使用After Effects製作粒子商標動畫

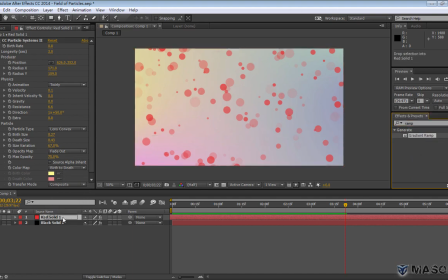(16:14)
AMP漸層漸層好給例子好那就給他蓋一個漸層上面黑下面白
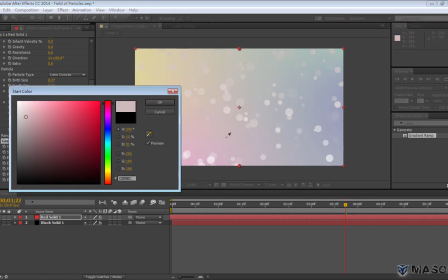(16:21)
好那這邊你可以來吸我们这里的颜色就是鸡条
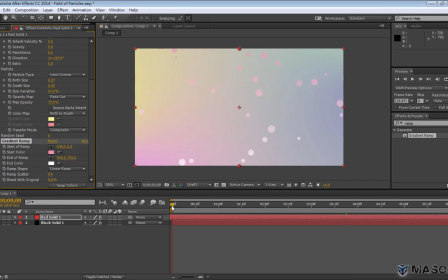(16:27)
OK把它这样我们再看一下它就盖上颜色那如果你要单色的话你就用Fill填满它就会变单色这样可以
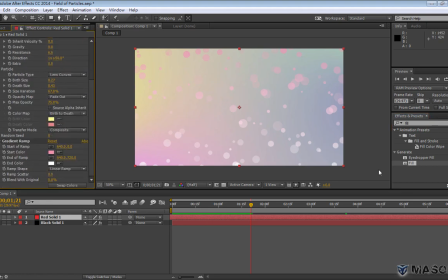(16:41)
加上去吗没有加给它这样就填满那你要什么颜色
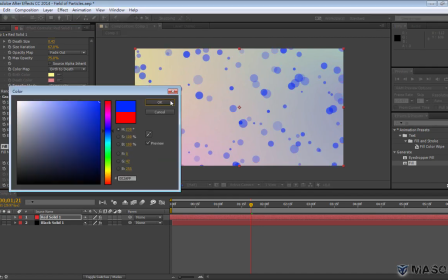(16:48)
就自己抓那记得它有透明度所以会有
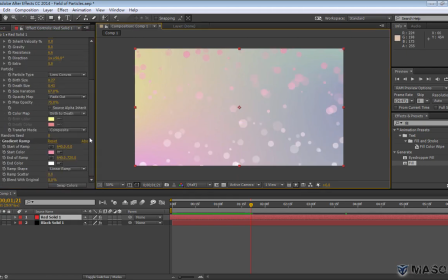(16:52)
透明上的变化这边我用建层建层这边也会有颜色上的变化不要那么深白色这样层次就会比较丰富
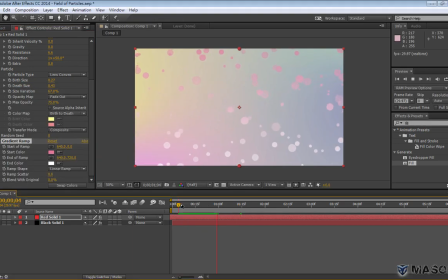(17:08)
再亮一点数量再多一点数量是粒子的出生率所以给它1.2再来我要让粒子加一点光晕因为这样的层次变化比较少
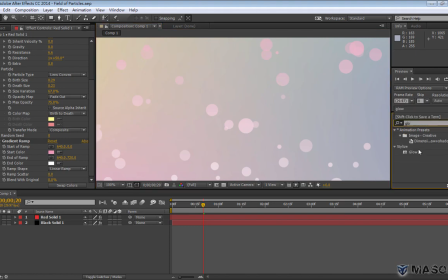(17:25)
所以加上一个GLOW光晕加给它那就发亮了
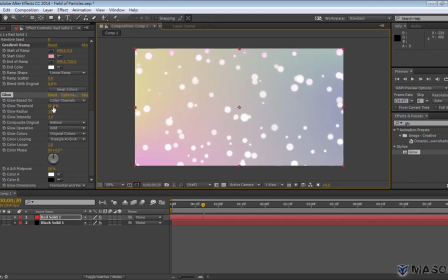(17:33)
那这样亮亮的那这一个的光晕的玉子它以亮度为基准它的大小这是它的强度如果你要跟底下做融合的話你可以改變不同的混合模式
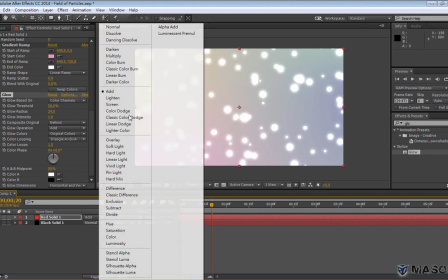(17:51)
譬如說是Edge會更亮Multiply比較暗
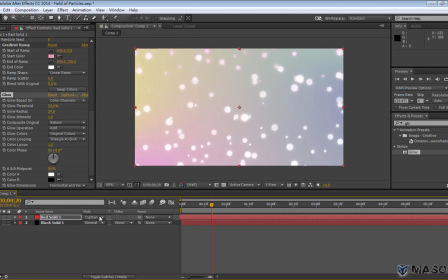(17:58)
亮度然後你可以再把不用Screen好了透明度TTransparency減弱它會有光暈有點淡化這太強了
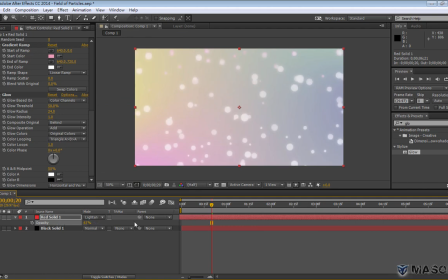(18:18)
透明度再提高那如果你要模糊再加一點高深模糊也可以畢竟是背景我們沒有要讓它那麼明顯那這個的強度抑制這個也讓它的模糊度提高所以這個也可以多去調整看看
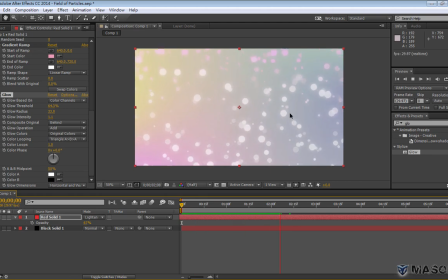(18:38)
這樣就會更豐富那例子我们就做到这里了这是我最终调好的效果那再来呈现我们要的主题了
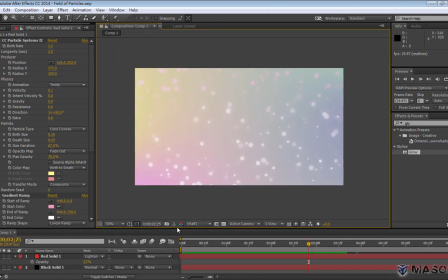(18:51)
那这边简单用一个向量图案这边有当做我们的logo
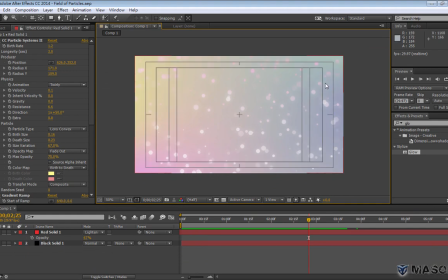(18:56)
开启最安全框就是分好两个引号Enter旁边那个然后我画一个向量物件新的哦所以不选取任何图层情况下
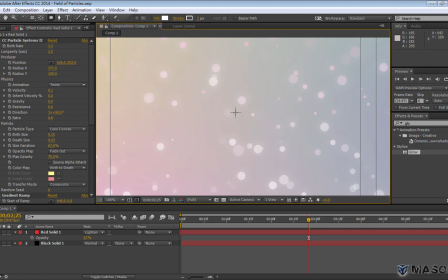(19:07)
在中间这里对准畫的過程按住Shift可以是這裡按住ALT再一次Control由中間畫
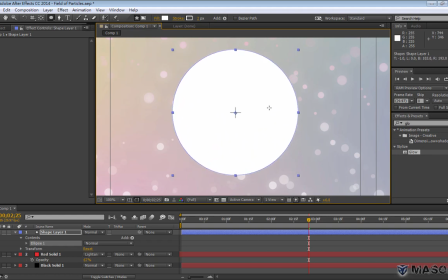(19:23)
所以現在按住Shift跟Control看一下這個大小太大太小
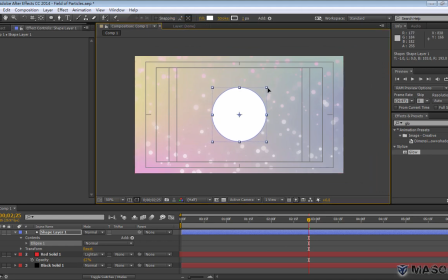(19:28)
切換到選取工具再次我一條那這個我要給它一個漸層選Bradient裂裂點漸層一般漸層就好了就這樣好 那這個顏色我一樣抓這個色調但是比較深
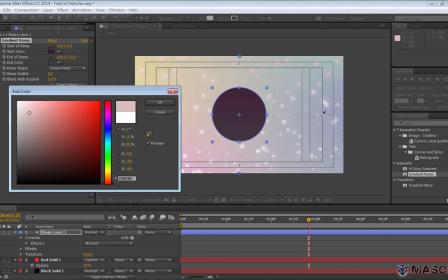(19:48)
比較深那這個抓另外這個色調但是比較深好
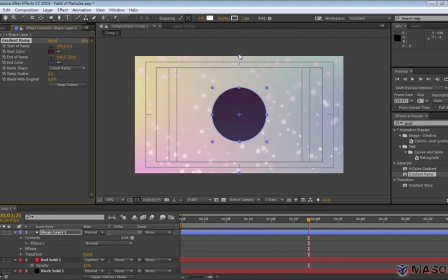(19:57)
然後漸層的方向打斜
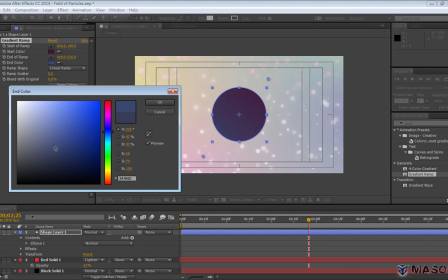(20:02)
這樣有點過深這有點漢塵這個有點鮮艷刷蛋
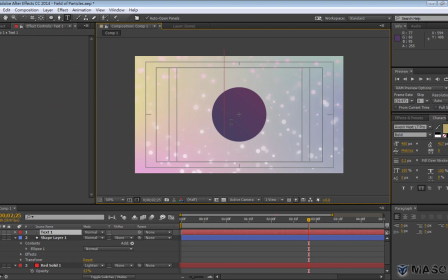(20:13)
好,打個字,P,點一下,打A就好了A,好,我們最後一選取,好,就打你喜歡的字體,再擺到一樣的位置,跟調好,一樣的大小
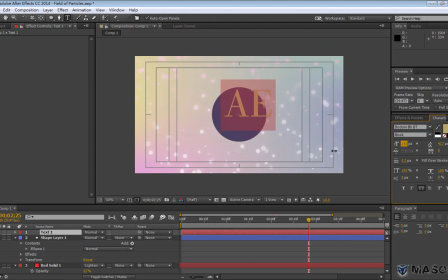(20:26)
好,這邊看到有質感的,還是比較粗獷的,可以去斟酌調整
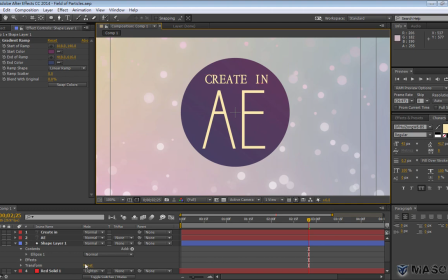(20:33)
OK,好,這邊又加了幾個字,這樣層次比較多一點那把这个两个文字跟向量图形预制合成
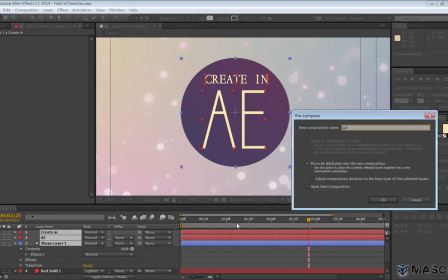(20:43)
precompose然后这个是logo就这个属性嘛就这么翻进去
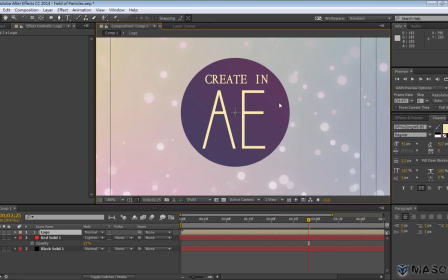(20:49)
就这个这样做动画比较简单那在做的时候呢我希望再看到这个例子所以你可以把logo的混合模式换成其他的
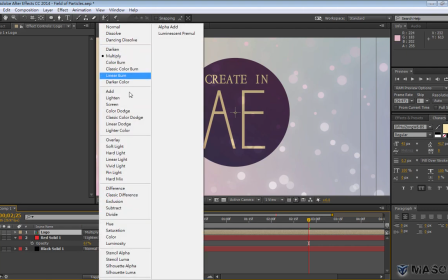(20:57)
比如说叠加譬如说亮度亮度它背景就没有了
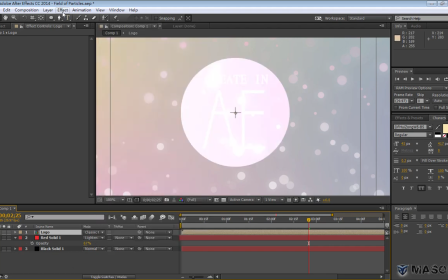(21:04)
那这边可以再改其他的好你可以多去比较那這個換混合模式在之前有介紹過你可以善用SHIFT加等號SHIFT加減號可以快速切換像這個樣子
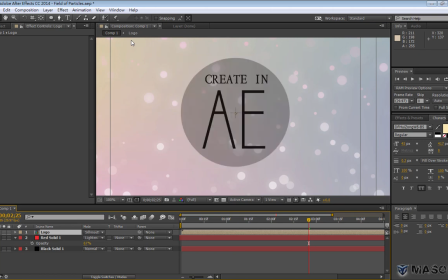(21:18)
SHIFT加減號你這樣去看有沒有你喜歡的有你就用所以這裡不用去背太多我只是要讓它變混合之後再結合粒子呈現在Logo的底色中這樣的粒子層次變化
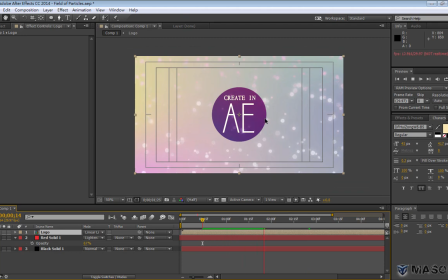(21:35)
这里会比较丰富那再来我们T-LOGO录制动画
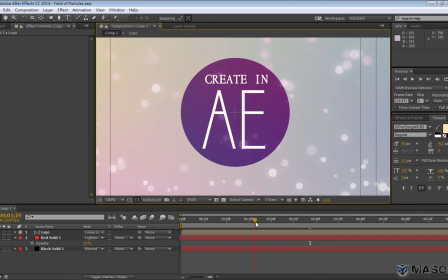(21:40)
这边我大概抓一分多啦一分钟这个地方开始录旋转按下Rotation这个我们做2B就好你要做3B的也可以Rotation按下码表这个是最后完成的所以往后拉
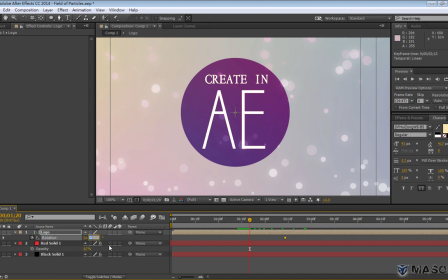(22:00)
然后在目前持头这阶段是90度90度是往它这样不行了不行了我刚刚没有想到来重色一下因为我们要是纵向的纵向的你现在只能这样做
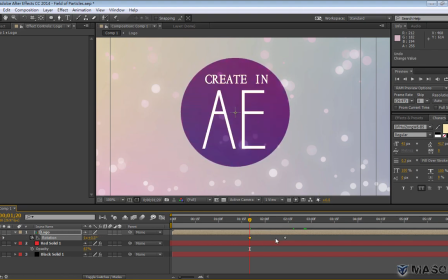(22:19)
你现在只能这样做所以这样都做不出来所以这个要删掉必须启用它3D为什么3D呢3D才会有这个方向的旋转这样增加3D增加3D的效果
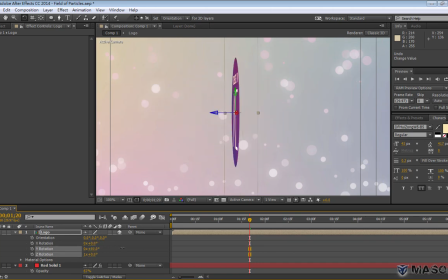(22:38)
所以这边转你要转这个这个也可以要转这个基本上这两个没什么差异那做起那一些特殊功能才会有些变化
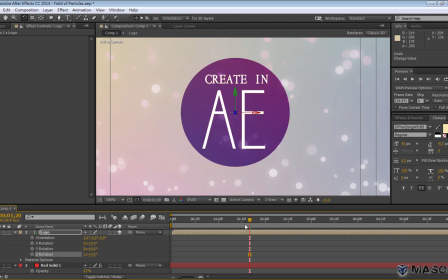(22:50)
那比较单纯是这个好那我们在一秒多的时候这个大概在调我就确定一下不是这个是Y轴歪走的旋轉路動畫
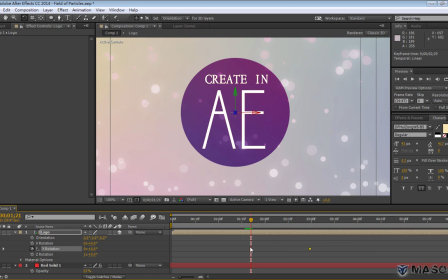(23:05)
這是最終完成的 然後把它往後退然後在這個地方就是90度
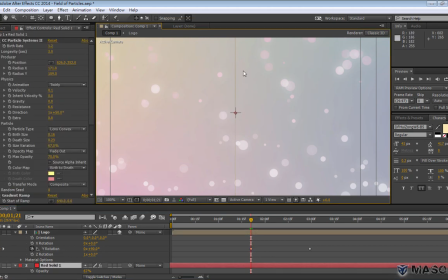(23:12)
這樣不會看到一條線喔 不會喔這是因為選取才會看到那條線喔
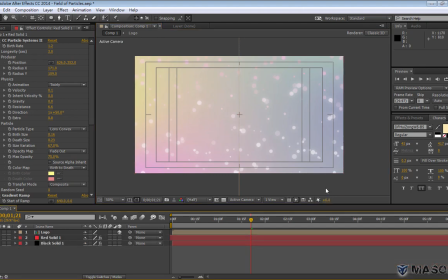(23:18)
就你看我現在把它取消選取取消選取 因為這個是路徑這把它隱藏掉 就會看不到我們看這樣這樣就轉出來然後後面又繼續停留好 如果你要比较自然就淡入淡出
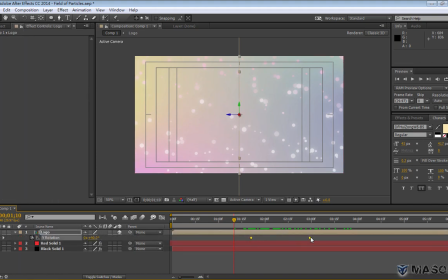(23:35)
好 U 好 把这一圈取Easy is这个 好预览一下 我预览这一段就好了
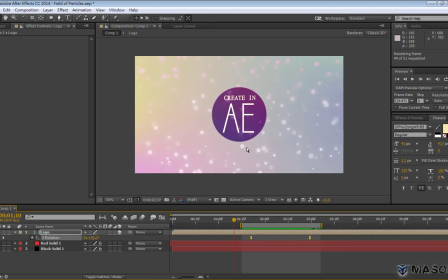(23:45)
这一段 好 按下0现在很快了那就这样这样出来 那这样的速度好不好 要不要再快一点要不要再慢一点 再快一点好了不选取这个好 再一次好 0